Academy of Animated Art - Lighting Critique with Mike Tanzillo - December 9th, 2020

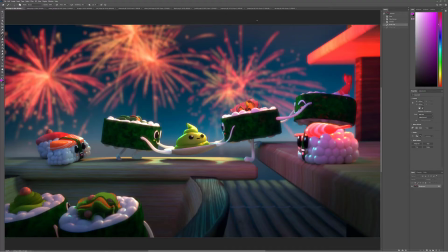[0:07]
Happy Wednesday, everyone, and welcome to today's lighting critique.
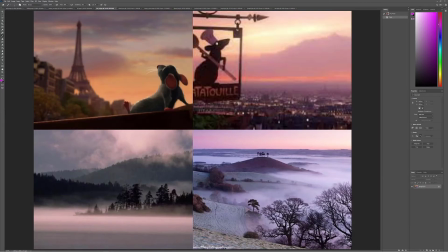[0:10]
So today we've got obviously images to go through, but I did want to address one of the things that came up in the lighting work in progress and feedback channel.
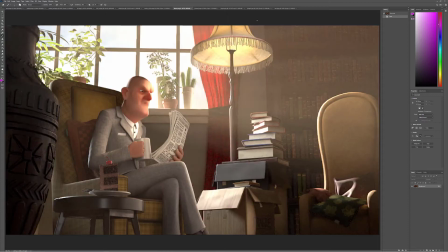[0:18]
It was talking about, because somebody was talking about how they added a glow effect in Photoshop,
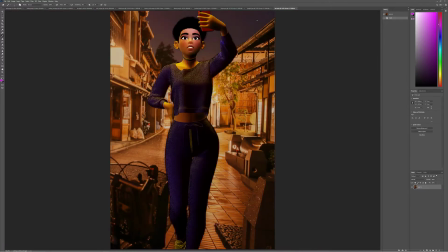[0:25]
and then the question was brought up of whether that's an okay practice. Like it was kind of thought that might be frowned upon.
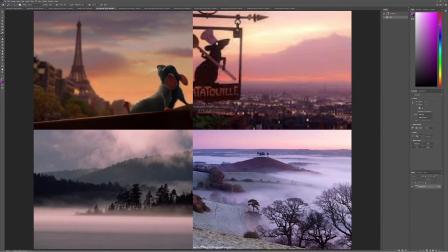[0:33]
And so here's the deal. So the question came from somebody who's been working a lot in gaming.
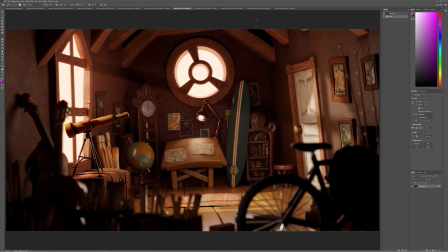[0:40]
And so gaming and animation and visual effects are kind of two different mediums, right?
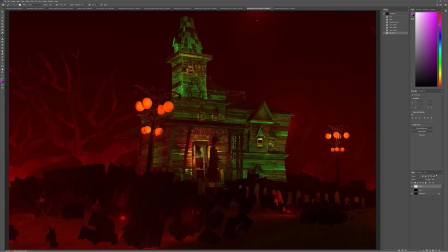[0:45]
So gaming is more of it's
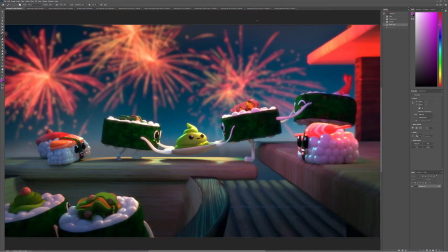[0:49]
in an interactive state where film and animation is more in a passive state, or a static state, I should say.
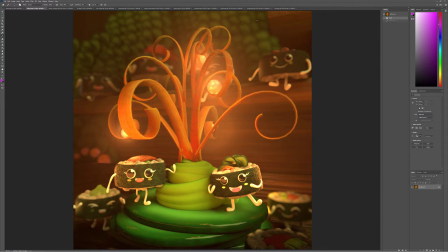[0:57]
So by that, I mean the images are what they are. They're on the screen. They're being displayed.
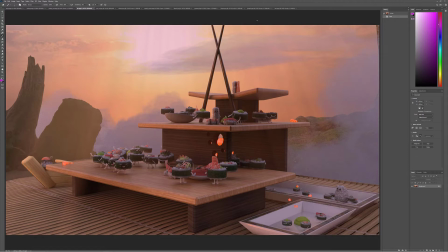[1:02]
The audience views them. Cool. Gaming and VR and AR, on the other hand, is much more interactive.
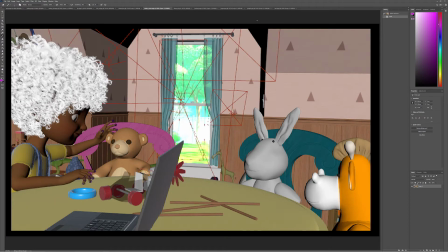[1:08]
So the audience has the ability to move, to change, to interact with the space in a variety of ways.
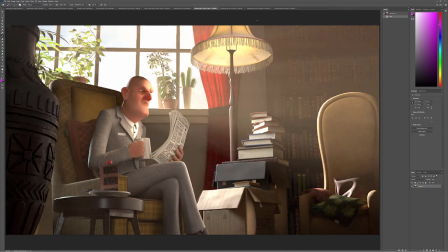[1:16]
So therefore, like using Photoshop, After Effects,
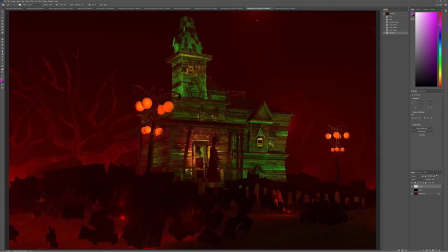[1:19]
new compositing tricks to make your image look a certain way is kind of impossible because the audience has control over how they're seeing the image.
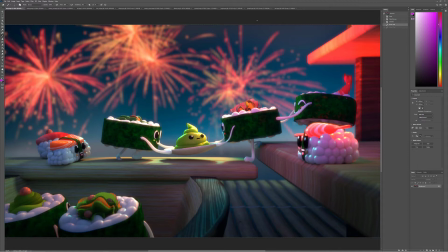[1:28]
But film and visual effects, they don't have that control. You've put them, you've got them set down.
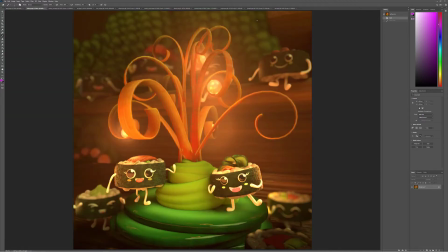[1:34]
You give them the exact vantage point you want.
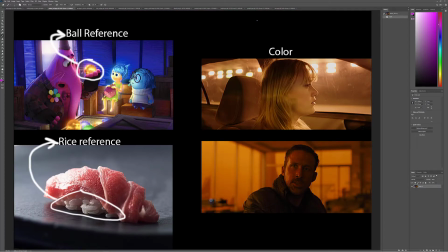[1:36]
You give them exactly, you give them like, it's a difference between like a choose your own adventure book and just like a regular old book where they just tell you the story.
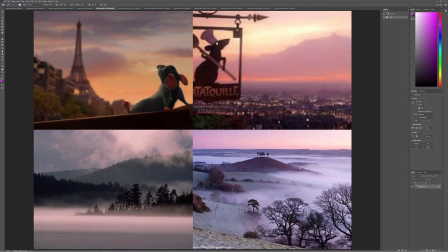[1:44]
So for that, for animation and visual effects, you have more freedom to just make a good image.
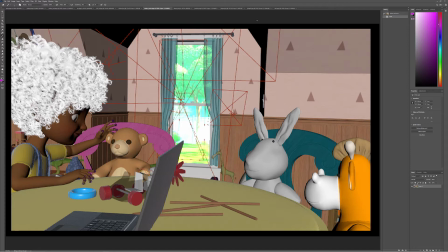[1:49]
It's all about the image. However you get the final image is done. You can use Photoshop to make images.
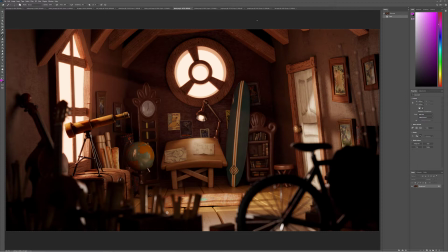[1:56]
You can use Nuke. You can use Microsoft Paint for all people care.
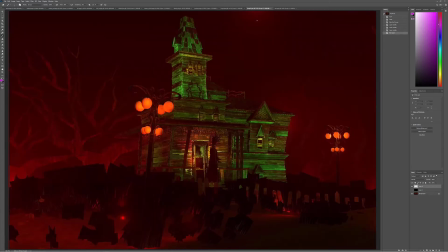[1:59]
They just want to see a pretty picture at the end of the day. And using Photoshop is pretty common practice in my experience with doing still work.
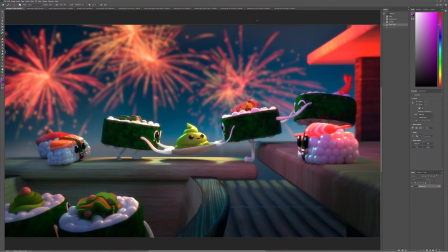[2:07]
Work for billboards or promotional content or anything that's non-moving.
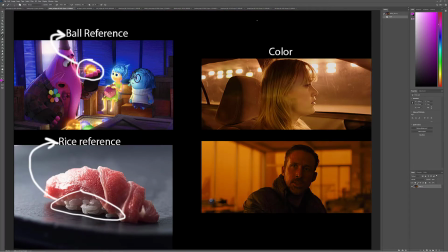[2:13]
You'll work with a designer as a lighting artist. You'll work with a designer to you'll show them your work and be like, hey, this is where I've gotten so far.
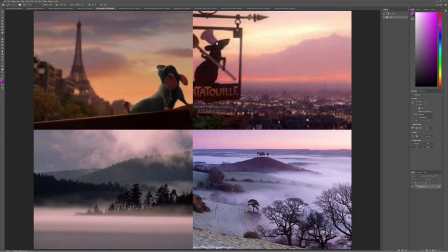[2:21]
I've even had people ask that I take out the idings because they'll just paint those in Photoshop.
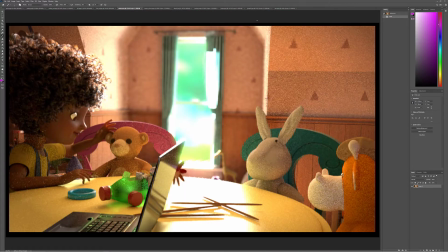[2:26]
And then you work with them to be like, hey, is this, they'll look at it and they'll say, okay, we should do this, this, and this.
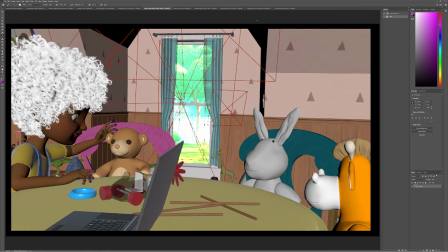[2:32]
You know what? I can do all that in Photoshop. Just pass me the file.
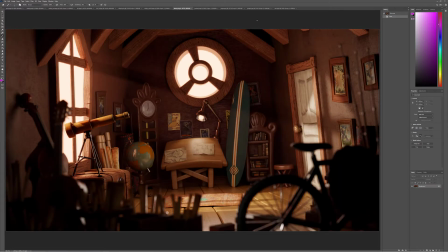[2:34]
Because it really helps eliminate your schedule or pare down your schedule a little bit if you can do this stuff in 2D.
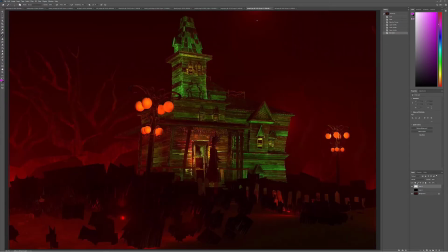[2:42]
So generally speaking, what I would encourage you to do is just generally think about the project.
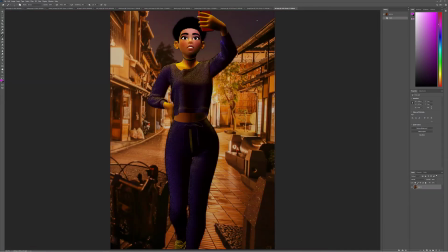[2:47]
Think about the end product that you are creating. Is it static or is it active?
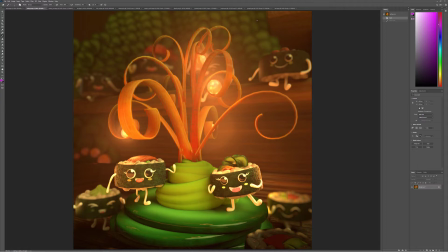[2:53]
If it's static, then you can do whatever you want. If it's active, then you are bound a little bit more by
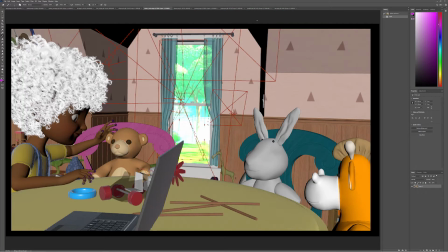[3:00]
keeping everything in render in the game engine. Okay, so let's get into some images here.
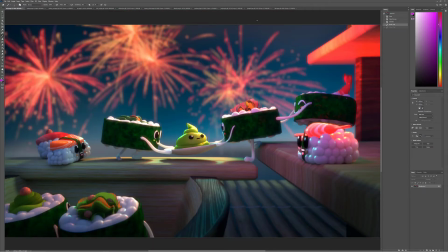[3:07]
Let's go through alphabetical order. We'll start with Amy. Amy, great stuff. Cool, love it. Love the use of fireworks. We use this a lot in Rio 2 and other films. But fireworks are a common element in CG scenes just because they're colorful and they're bright and they're fun.
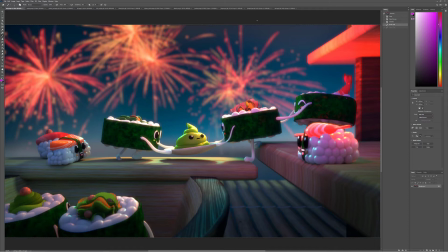[3:23]
So generally, when you do fireworks, the things you want to see are, in this case, we've got the fireworks back behind. So you want to see more of like a rim light from those fireworks onto the characters. You want to see that the color matches up with the main light there.
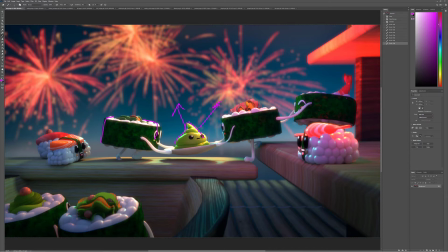[3:40]
You want it to affect the specularity more than the diffuse. Like you can see here, like I love that you're getting the color up in here, but you're pushing it so much that it's kind of clipping out the diffuse value. So you want to pull that down a little bit and just get it in the specular highlights. That'll really help out.
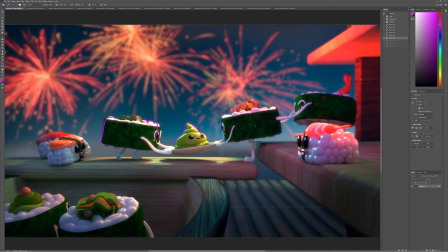[3:56]
But you want to tie the characters and the lighting in the environment, together. So you want to really feel that color on those characters. In this particular scene, I think that you can potentially go a little darker on the edges of these and on like the foreground of the characters and make it more about the lighting back from behind.
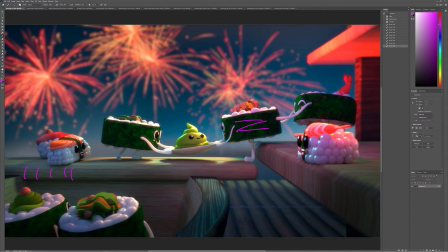[4:15]
Because generally when you look at fireworks, there's not a lot of you generally turn off the lights. So there's not a lot of other ambient light in there. So you can let the fireworks really, really drive the show. And then,
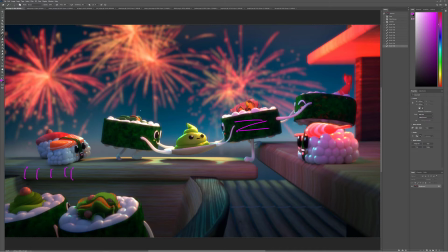[4:31]
so colorful back there, a little darker here on the foreground. And the other thing I will tell you too is that I love your setup. I love the staging, but at this angle, at this scale, we might have to touch up this wood texture a little bit. Like especially down here, it just kind of feels like it's stretching over the edge.
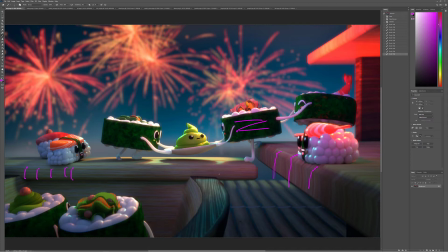[4:45]
You may need to go in there and add and paint in some more, or add just a higher grade of detail on these specific objects. It's all fine in the sushi and in the rolls and the rice and everything, but like in these boards themselves,
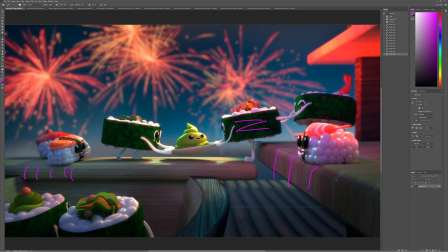[5:01]
they're like you can start to see the texture kind of break down and the lack of a wood grain in there. Yeah, but it's looking good overall, and I think that you're moving along quite well. Ashley, great start.
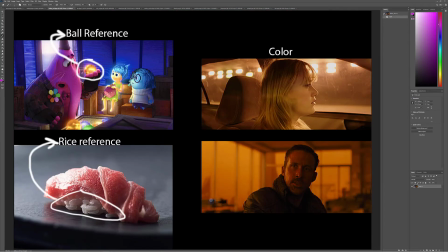[5:14]
Love this. Love the inside out glowing orbs. Didn't think of that as a good reference point, but I love that idea. Rice looks really good. It's more translucent there with a little bit of specular highlight. I love that.
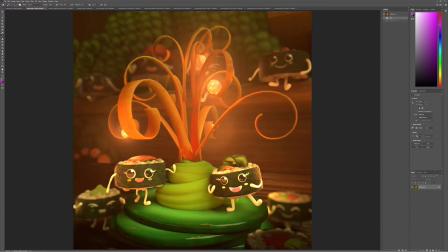[5:25]
The way that we built our rice is a little bit different than that, but I see that you're getting it here with these nice specular highlights, so that's really, really pretty. The glowing orbs are nice. They are, I mean, these were designed to be sushi row, so they would generally be a little more on the pink side, but you're using them as orbs, and that's totally cool.
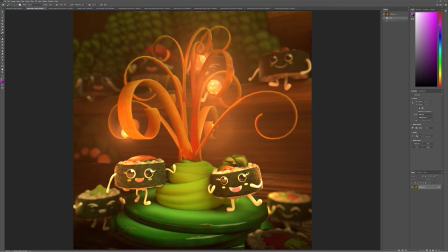[5:42]
I love that. The one thing that stood out to me initially was like there was something about the depth of field that was feeling a little off to me, and I thought about it and I looked at it a little more deeply, and it's coming like this side of the image is a really good example.
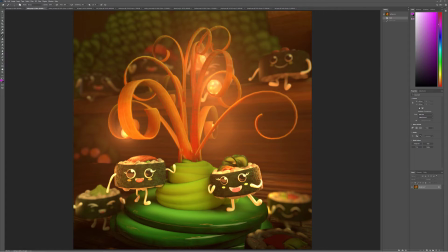[5:58]
So you have your character, and it's on the same plane as like here, right? They're in depth space. They're about the same as this part of the stand that they're standing on. So the character is out of focus, but all of this is in focus, and it's kind of throwing me off.
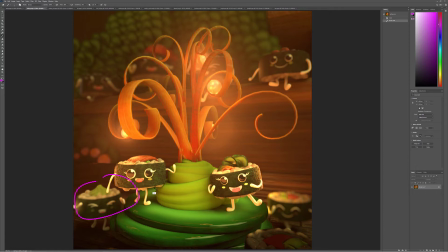[6:15]
So I feel like that this character should be more in focus, and then like the very back of this should start to fall out of focus. And then like same thing over here, like the fact that this is nice and crisp on the edge, but the character here is very out of focus. You may want to watch out for that.
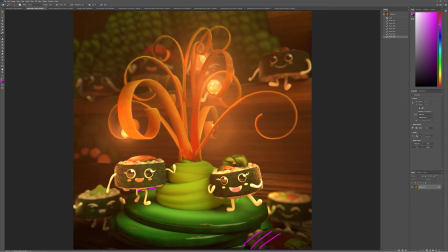[6:33]
In terms, and then this down here, your rice looks so good in the light, but in the shadows, it's a little dingy. So I would either slide that off. I mean, basically, you could slide it off camera a little bit, or just increase add a little bit more light over here,
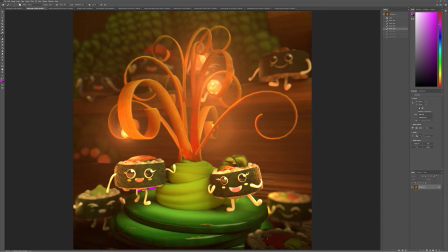[6:49]
and then artificially boost up the color of the rice to make it a little bit brighter. But other than that, I think that'll be so that would be my main things to focus on, and then I would also consider darkening as we go up here.
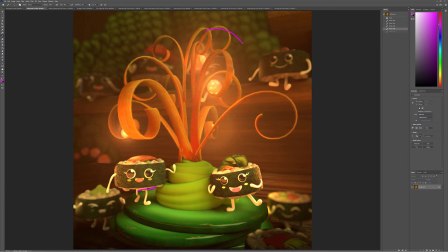[7:05]
Like we have these as the light sources, and we're going to try and kind of center those in this region here.
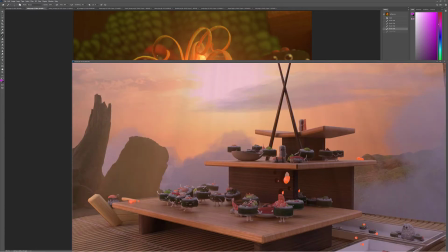[7:11]
But I do think that we could pull that one out. I do think that we can
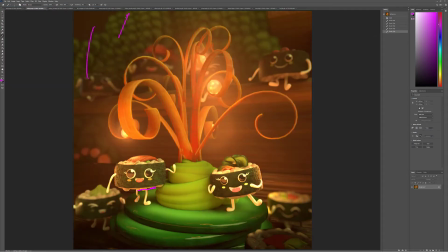[7:18]
add in a little bit more darkness up here at the top to kind of get our focus down in this region here. And then, like all of the, like this character can just be a slight glow, and even, can be hit up by a little rim on the outside to suggest that there's a larger world outside of this.
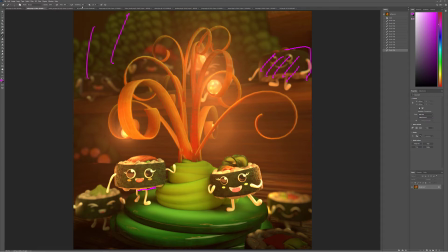[7:34]
But this is a good start too. All right, Bree, we got your reference here.
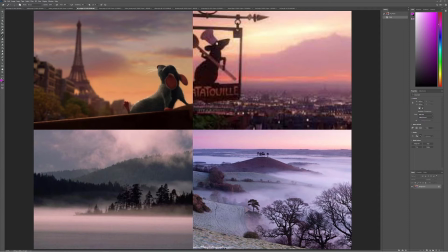[7:40]
Really soft, really glowy, very, very smooth. It even makes me slow down the pace of my voice.
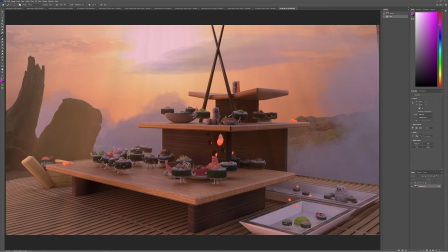[7:48]
But it's really great stuff. And you're kind of matching that really well. Like I can kind of feel the smoothness of it. But that being said, I do think that the rice color can go a little bit brighter. It's just feeling gray everywhere, and I would like it to feel a little more white.
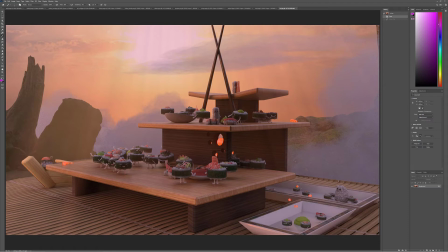[8:06]
It's the difficulty of lighting objects that are white, right? Like they fall off white a little bit, and they just start to look like they're dirty or dusty. So that would be the first place that I would find. Oh, the other one was other people were pointing out like these cucumbers and stuff over here are missing. Just watch out for that.